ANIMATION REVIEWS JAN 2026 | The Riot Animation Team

And Warren, so funny to introduce yourself as 3 months new. I know it's been a minute, but some of you might recognize Warren from our rat stream, the most famous rat stream, where we had a chance to chat about Ori and the Will of the Wisps, and also previously of a bunch of great work at Riot. So we are here to do demo reel reviews with you. What we've got, our classic format, if you are new to us, is that we are going to, I keep saying demo reel reviews. It is animation reviews. I love a single shot. We love a single shot here. So we do have a bunch of demo reviews, but we have a couple single shots as well. The way that we typically go is we try and time them to be about 10 minutes each. We're going to watch a demo reel through all the way once, and then we're going to start out as a group giving overall demo reel feedback. So anything you should cut, overall quality, things that are missing, focal points that you need, and then we're going to select one of your shots to give you notes on, and then it will be your responsibility to sort of extrapolate the learnings from that into your future exercises. And then we're going to move on. We're going to get through as many as we can. I know some of these rats got to scoot out of here, so we are going to jump into this and get through as many as we can. Rats, we have the doc. Does everybody have the first animation up? It's called Assassin Anim.
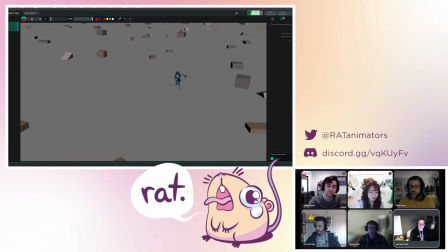Is everybody in here? Yeah, it's all good for me. If Good this to is go. your animation as well, please let Yep. us know in the chat so then we can ask you questions about it and provide, while we watch through, hit us with any context you might want us to have. But let's let her rip.
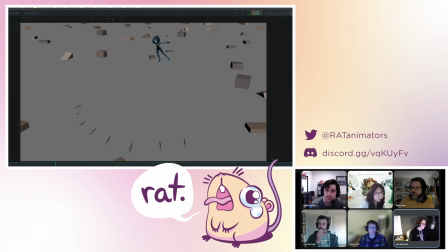Gorgeous. Very cool.
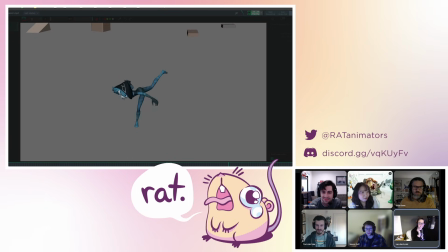The context is I'm being called out for not having previously given feedback on this, which I am sorry about. But looks like a cool personal exercise. Does the chat tend to get spicy? Am I gonna have to keep an eye on stuff and have some comebacks ready?
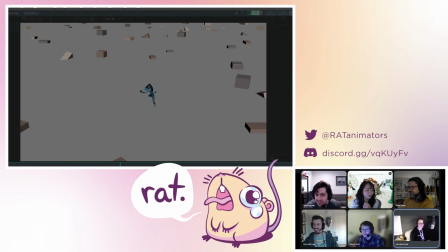Look, if chat gets spicy, that would only feel most resonant with my typical rat experience. Perfect. But everybody's usually pretty nice. Any initial thoughts, rats?
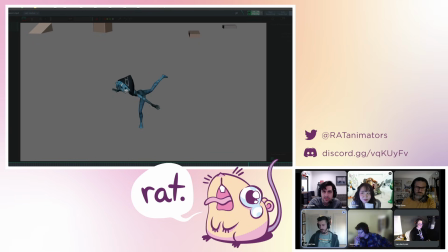One of the first thing that comes to mind for me, I think this is really fun. I like the fact that you're showing two different perspectives. One of the first things I would do is I would actually switch the order that you have them in. You start with the character really small on screen, and it's not quite as exciting when you're seeing them smaller.
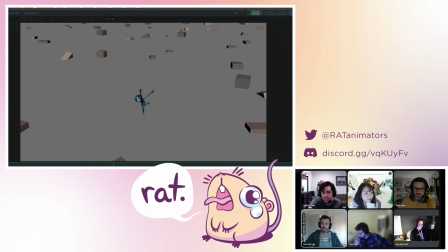That's cool to see for like gameplay purposes, like as a gameplay animator, like, oh yeah, how would this actually feel in gameplay, like the scale of it, like the distance that it's moving upwards. But for like the initial first image,
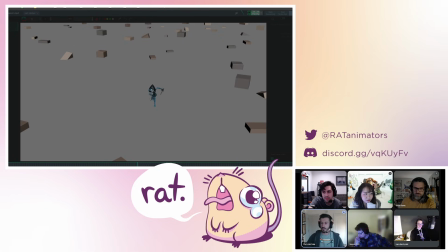I think it would be a little more exciting to start with the characters have a bigger presence on screen and showcasing them like with the full animation, and then show the like the in-game perspective farther away afterwards. I agree with that. I remember when I watched this, just prepping for the stream, I was like, oh, I wish that was closer.
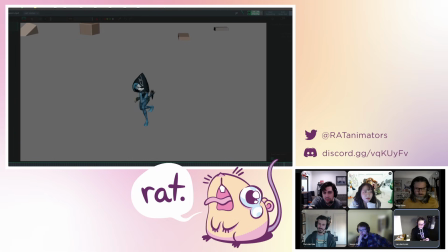And then you gave it to us. So a little reversey there would be awesome. I got some. So the overall scenes are cool. Do we just jump in? Is it okay? Yeah, do it. That's great. The whole thing is always forward.
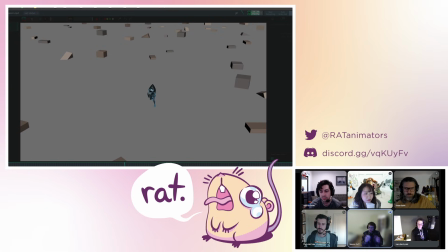You know, she's always forward. She does everything, but she always ends in the, you know, her pose is forward. It'd be cool if you got like her using the space to like screen right and left. So you know, she finishes an attack on the left, and then she swoops around and does one that's coming on the right, for example.
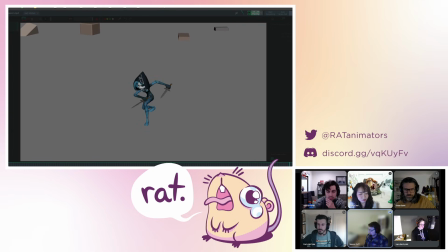Just to kind of get some variation in the feel and use the space more of the body that has. Yeah, that's my note. Yeah, I think it's a great note. The context that we got in the chat is that this was for one of Adam Turnbull's pose challenges. I think this was the pose. And like, what a fun loop.
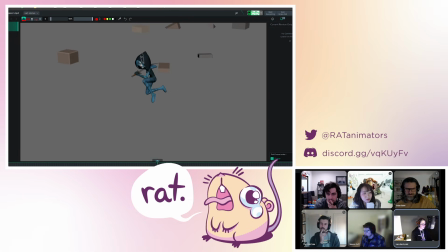Like, what a great take on that. Big plus one to Warren's note about everything being forward, especially some of these. You get like these really beautiful, quick, violent strikes. But even as it ends, especially when you are staying, even though it's zoomed in at the same camera angle, we sort of get this flat arm and like short dagger.
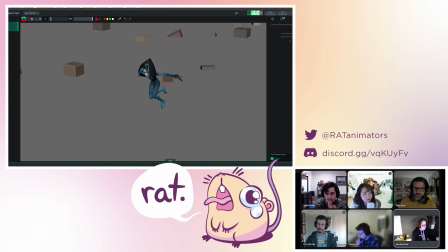I think there's room to have the body almost twisted around a bit more from that, and seeing how this is ginormous for some reason. Seeing how that the force of that affected
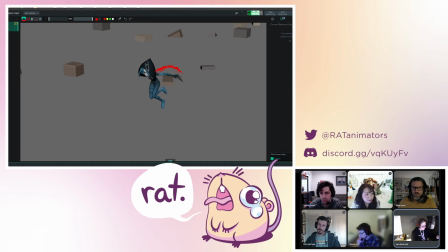her posture and would give you some interesting like twist action that you could have through here. And you can keep the body still like quite forward, but having some impact through the rest of it as you go through that feels like it's tugged, and it'll just add a little bit more physicality to that, even though it is this exaggerated thing.
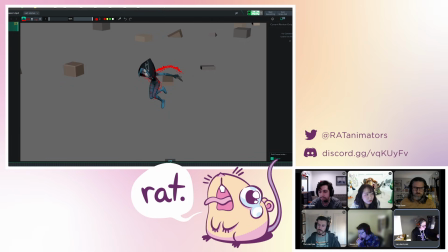Even having the head then at the end of it, you know, the hood could be facing a little bit more this way. She could be looking a little bit more out of the side of her eye with the hood kind of this way. And then whatever her arm, I think that gives you leeway to reveal even a little bit more of what this back arm is doing in this in preparation for that next swipe.
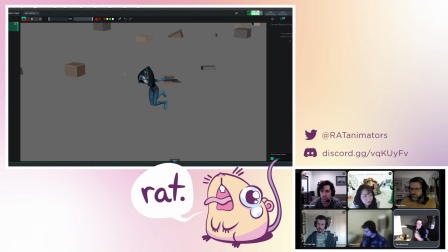If you're able to use this arm to yank the body out of the way, you can get a little bit more clarity to have a bit more, a little bit more, teensy bit more anticipation for that next swipe, even though they're really quick would be cool. Yeah, one other thing you could do to help with the squared off.
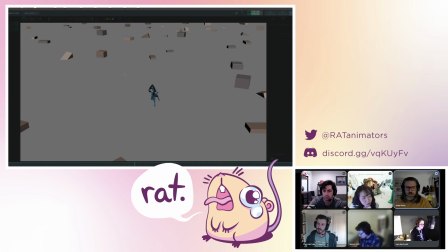I mean, all the posing things that these guys have been talking about is awesome. But a lot of times when I'm doing these attacks in the air, like one of the things that you gotta think about in the air is that you're not on the ground, so there's no friction that's like resisting the character anymore, right? So whereas if you were on the ground and you were like swinging to the left, you'd like plant your foot on the left, and then your body would twist and you kind of catch yourself,
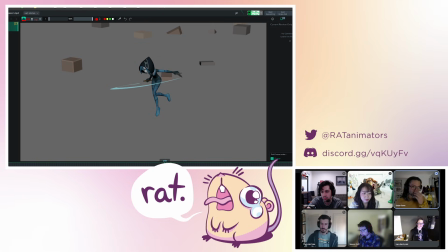and so you would have this sort of like pose to pose feel. One of the things that's cool about being in the air is there's no friction. And so as you hit these poses, like even if you were to change nothing else, if you were to kind of like come to this point,
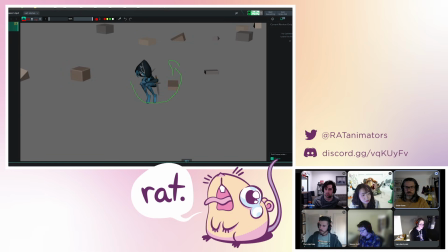having literally the entire character still continue to like rotate in this pose and sort of like, I talk a lot about spacing, like having it like zip through and then get like this really tight spacing at the end where it's just kind of like drifting
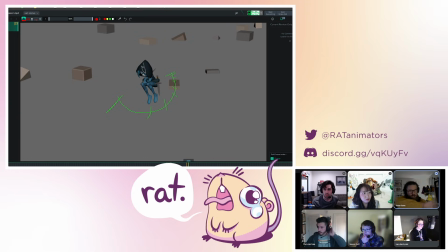evenly at the end. So it like zips through and then you just get this sort of like slow motion feel to it at the end where the entire body. So all the posing things I think they said are really exciting and will definitely like help this.
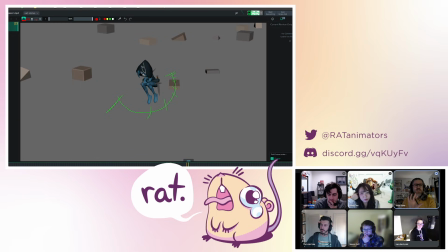But I almost feel you could even take like the root control of the character, and as you're doing all of that, almost like on a layer above, have it be like have this little like feeling to it, where the character is also kind of like where you're paying off some of that like in air feeling to it.
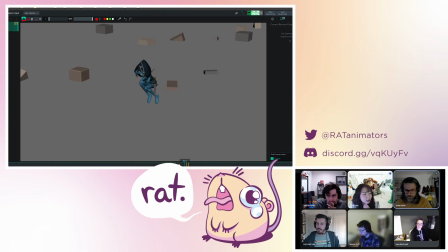Yeah, I have also one extra the polish note as well. Like when I dragging the animation part like here in the air, like I can see lots of the translate the feet, but there is no enough like the rotation. So you can see all the feet the rotate like it's the same and moving like back like this.
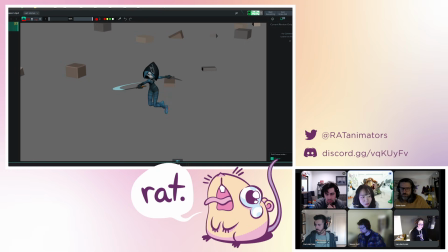So adding some like good like rotation value together and blending each other gonna be cool. And then also when you add the camera shake, so actually, like when character landed on the ground, like you can put it to camera like whoosh, and then that's gonna be your motion mix like more powerful.
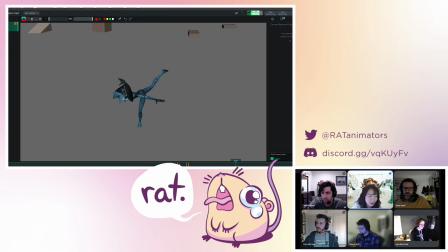So yeah, that is good animation. Keep going. Mhm. Since we were scrubbing through this area earlier, one thing I like to do with the characters, like when I have them in the air, like if you're tucking like this, it's kind of like a small
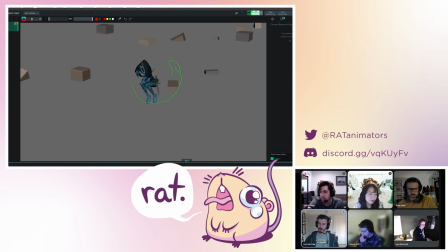note, but with the feet right here, I would like to tuck them together. So you have like this silhouette that comes down to kind of like a point down here, essentially. So you might be able to like kind of actually minimize this negative space right here and put the feet closer together.
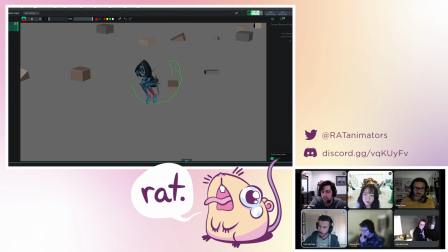And it kind of like draws your eye in this way where like you see like the compression too. So your eye's really focused on like this mass right here.